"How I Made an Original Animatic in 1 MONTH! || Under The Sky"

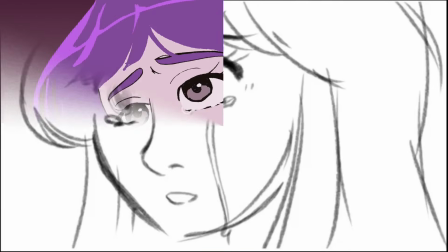(0:04)
Terveh! Today I will show you the process of how I made this animatic for my friend Inkkey. I think both of us were very happy and excited to work on this project, so I'm also happy to share it with you. The animatic will be based on the second chapter of Inkkey's book Under the Sky,
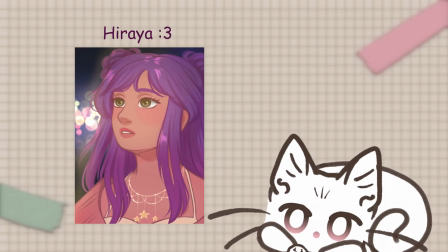(0:21)
featuring her character Hiraya in a fight with a Shadim. This animatic is part 1, so hopefully we'll be able to make part 2 sometime soon, and hopefully it will be an improvement.
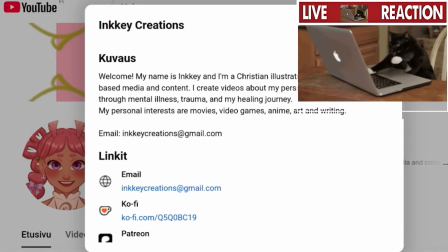(0:33)
In case you haven't seen the full animatic, I won't be showing it in this video, so go on her channel to look at it. Well, let's get started.
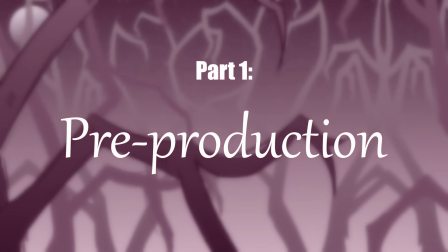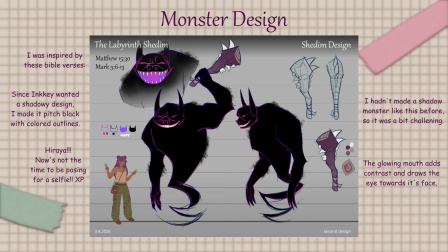(0:46)
A crucial part of this animatic was the Shadim. Shadim are the monsters in Under the Sky.
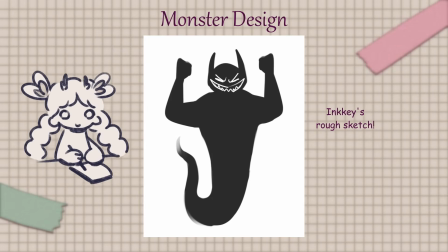(0:53)
This is a rough sketch that Inkkey made for me to work off of. Both of us were happy with the final design that I came up with.
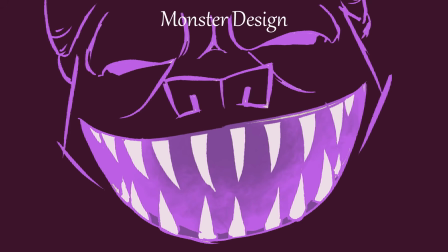(1:01)
I tried to make the face look like a mix between a pug, pig, and maybe an ox.
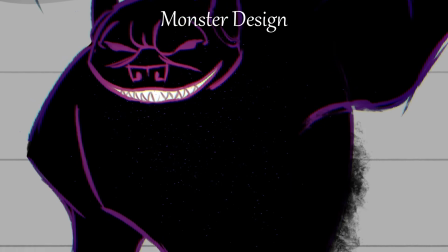(1:08)
Inkkey wanted a big on the top and small on the bottom,
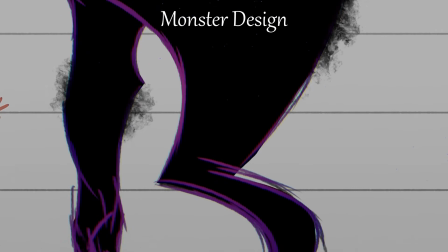(1:12)
so I made the bottom of the monster this wispy thing, kind of like a genie coming from a lamp. Overall, just a scary, shadowy monster is what she was going for.
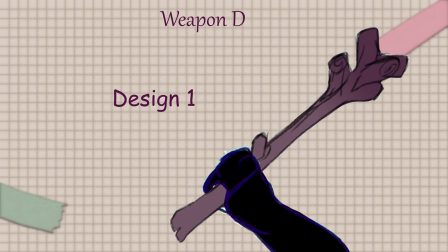(1:22)
I hope I accomplished that. Obviously, it also needed a weapon, which I also designed.
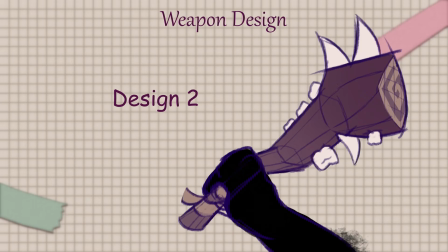(1:28)
My first design was very bland, so I came up with another one, and we were both much happier with this.
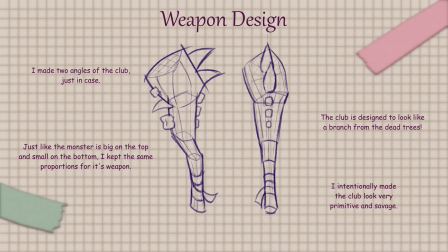(1:35)
I added teeth to the weapon as well, because I wanted teeth to be a motif in the Shadim design.
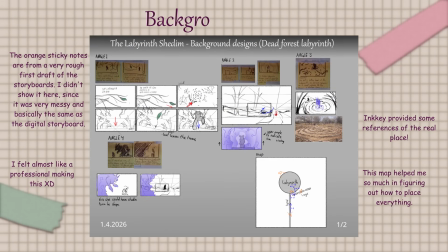(1:42)
The monster is twice as big as Hiraya. The animatic is going to take place in a dead forest where there is this labyrinth.
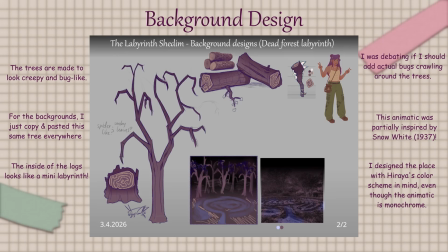(1:50)
I went and designed how the trees would look in this forest. I made the branches look a little bit like spider legs to add to the creepiness. I also made the inside of the log look a little bit like a labyrinth in itself, which I thought was a pretty cool touch. In this phase I also mapped out where everything is and how she would be going around this place. Now, I was trying to keep the backgrounds consistent to make it clear what's happening.
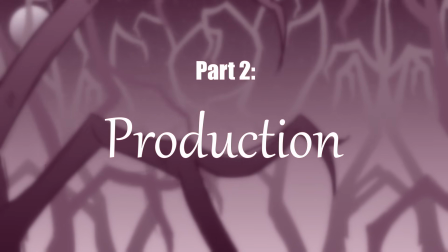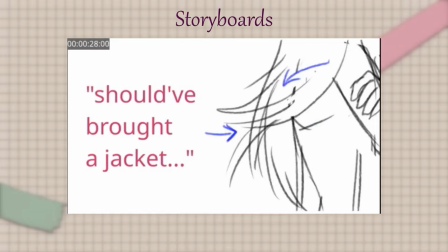(2:25)
I also made this mock-up version of how the animatic will look with the storyboards to figure out the
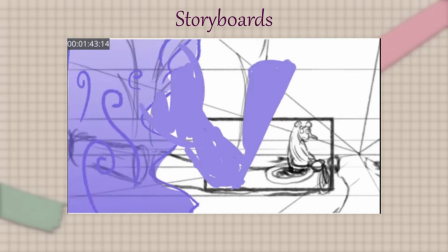(2:32)
timing and where the sound effects would go and things like that. Inkkey was happy with the results, so I moved on to the next stage.
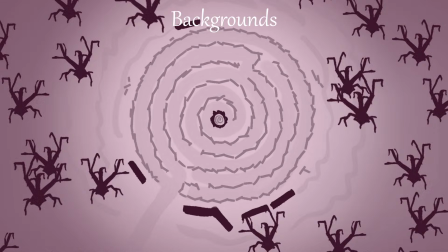(2:40)
I made these simple versions of the backgrounds at first, which I later refined with more detail and foliage.
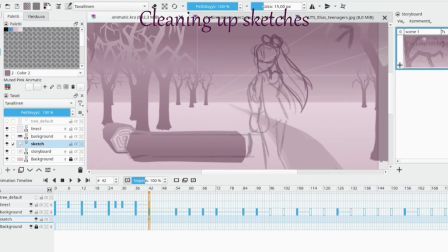(2:48)
After the backgrounds were done, I imported them in the storyboard file. Since my original drawings were very rough,
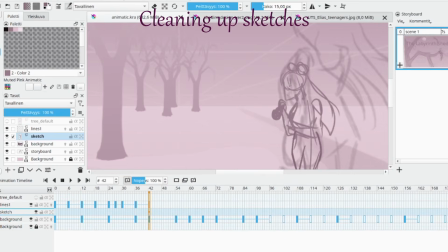(2:55)
I did need to do a second pass on the sketching to make sure that I will know what to do for the cleanup.
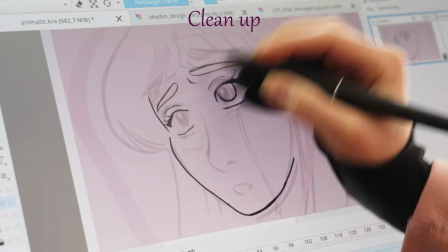(3:02)
Speaking of the cleanup, it was kind of tedious, but I think it was the most fun part in the end.
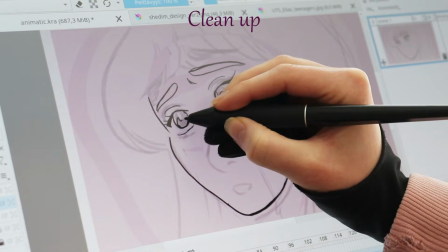(3:07)
I tried to copy Inkkey's style with the way that I draw Hiraya, but honestly I don't think I did a very good job.
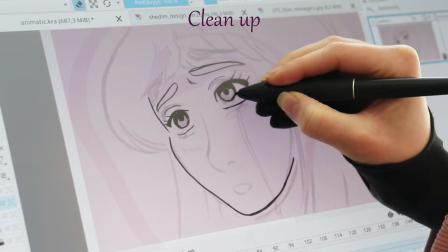(3:14)
Since I knew that Inkkey likes anime, I wanted to add some motifs like that in this animatic as well.
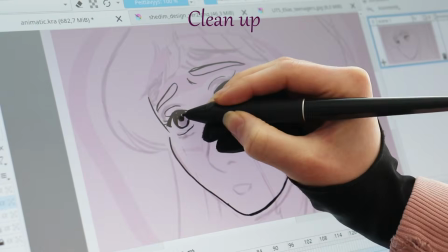(3:21)
However, my only experience with anime is the Pokemon cartoons, so I was basically going off of that.
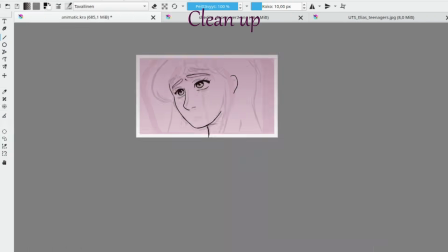(3:28)
In the end, I think I could have done a way better job at keeping the style consistent throughout the animatic,
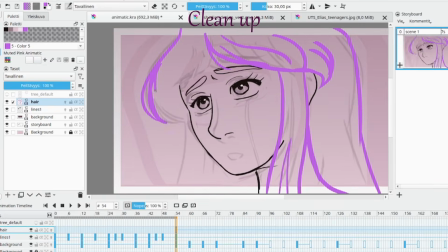(3:34)
but hopefully I will improve on that in the next one.
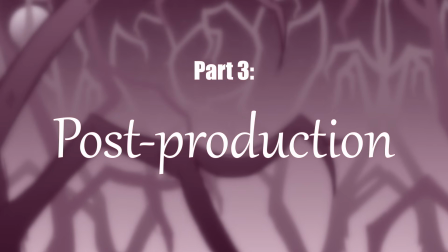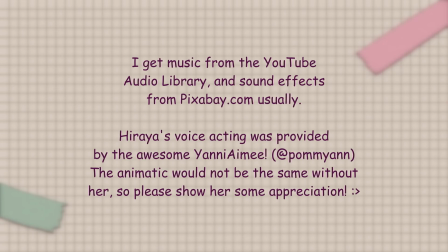Well, that's mostly all I had to say for the process. If you would like to see the full animatic, it's on Inkkey's channel, and I will add a link to it in the description. Anyway, here are all the steps that it took to make this animatic. For the next one, I do have some improvements in mind.